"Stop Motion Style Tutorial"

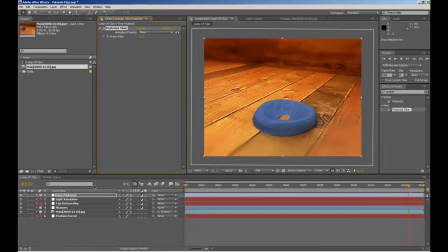(28:47)
So what I want to do, a very
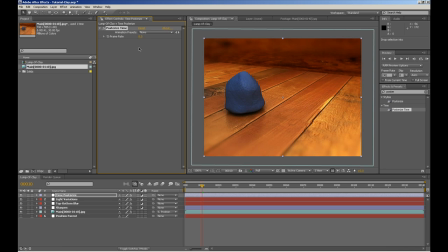(28:53)
choppy motion by making my whole comp, anything that's below this adjustment layer, so it's everything basically, a frame rate of 8 frames per second instead of 30.
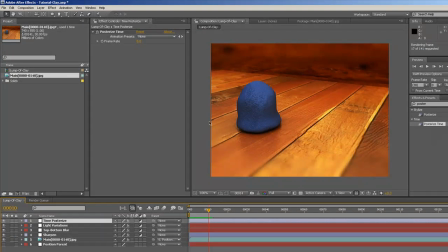(29:06)
Now that's a big difference. If you preview the first 30 frames, you can see that already it's starting to look very choppy, crafty, handmade looking.
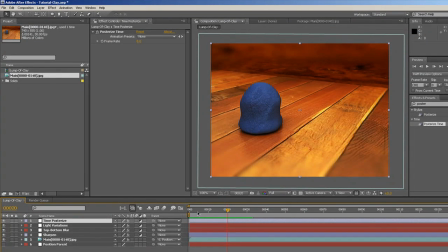(29:19)
But what I like to do is also keyframe this so that the frame rate actually varies from time to time.
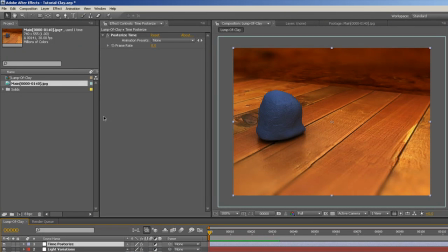(29:28)
When making the commercials that I mentioned at the beginning, this was very useful for parts where we really needed to show clearly an action by one of the characters.
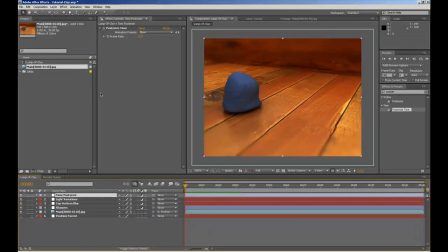(29:41)
So we might be looking at maybe 12 frames per second, but then all of a sudden the characters was performing a certain action that we wanted to really show well, so I'll animate this to a 24 frames per second instead of 12,
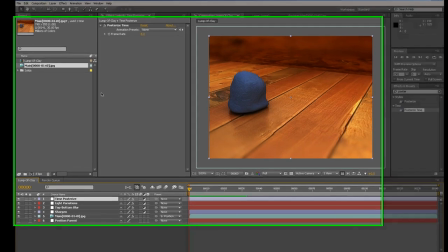(29:58)
so it looks smoother.
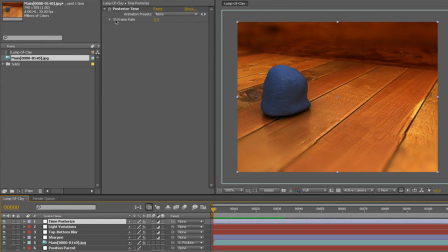Hit the stopwatch, and the keyframes for posterized time are not allowed to be linear. They are already by default hold keyframes, so don't worry about that whole process again.
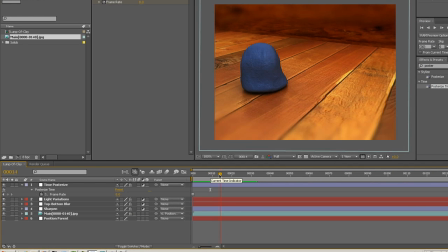(30:19)
And first we're gonna start with 8 frames per second, and then, you know,
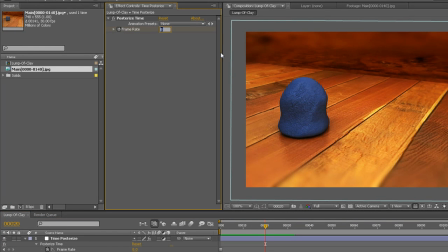(30:27)
maybe here the person doing this animation started putting a little bit more effort into it, so we'll go to 20 frames per second and we'll keep it at 20,
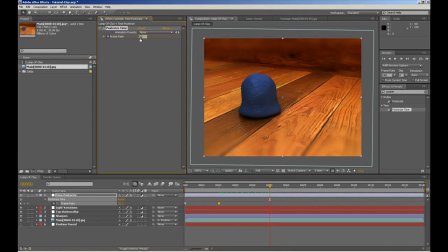(30:37)
and then here he got tired again, so we'll go down to 12, and 12 frames per second. Maybe here switch back to 8, which is pretty bad,
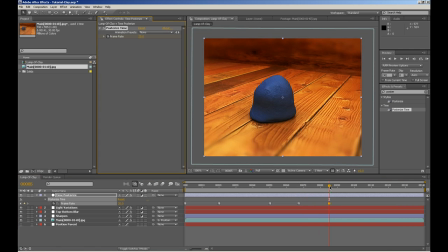(30:52)
and then here 20, or whatever, you just put any number that you want, anything that makes sense to your animation.
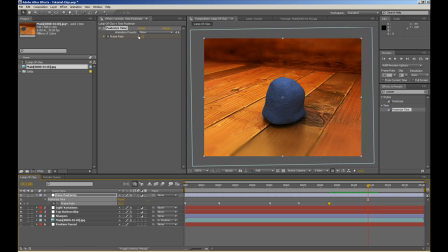(31:02)
And then maybe here go to 24, because we're going to be performing this melt action and we want to add some detail to it, so 24 frames per second right before it collapses. So let's move this, maybe do a little more variation here.
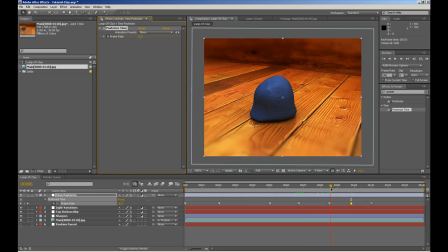(31:20)
Let's go to 8 and let's change, oh, that's a 20, that's an 8,
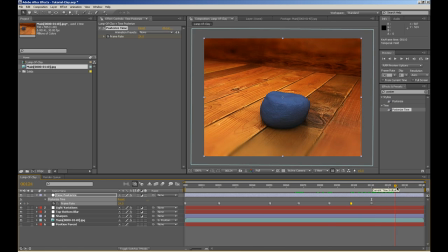(31:31)
back to 24, and then it'll kind of melt there. And then here let's go back to 8 frames per second,
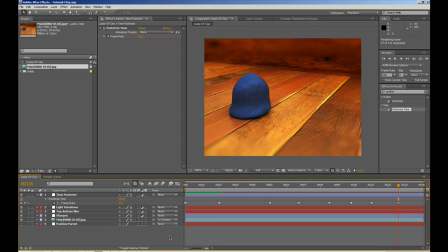(31:45)
and we're gonna preview to see if we like the result.
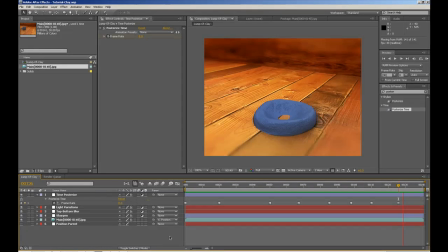(31:53)
Now, as I'm looking at the preview, it actually, you know, looks very crafty, very amateur video. And what I like about the choppy motion is that it'll hold the footage long enough for you to see the
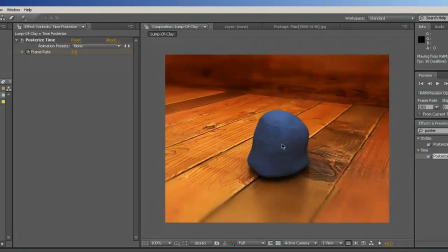(32:12)
fingerprint bump map that I added. So it looks kind of cool. A couple of things before ending the tutorial.
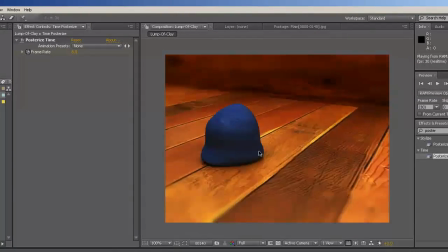(32:18)
First, you can animate the blur effect that we added at the top and at the bottom of the comp.
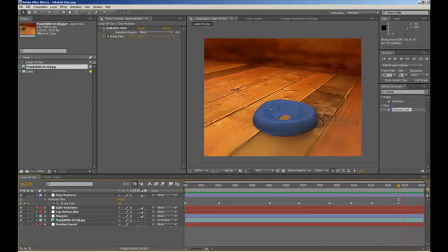(32:25)
This will simulate the cameras that you can find in most homes, that they try to automatically focus, and if you also, if you animate this blur, it'll simulate that camera not being very cooperative,
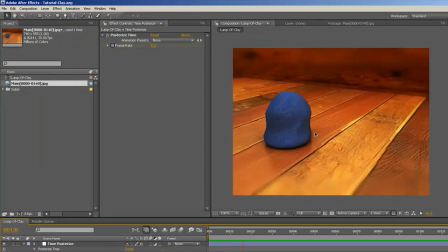(32:43)
which usually happens in these kinds of homemade projects.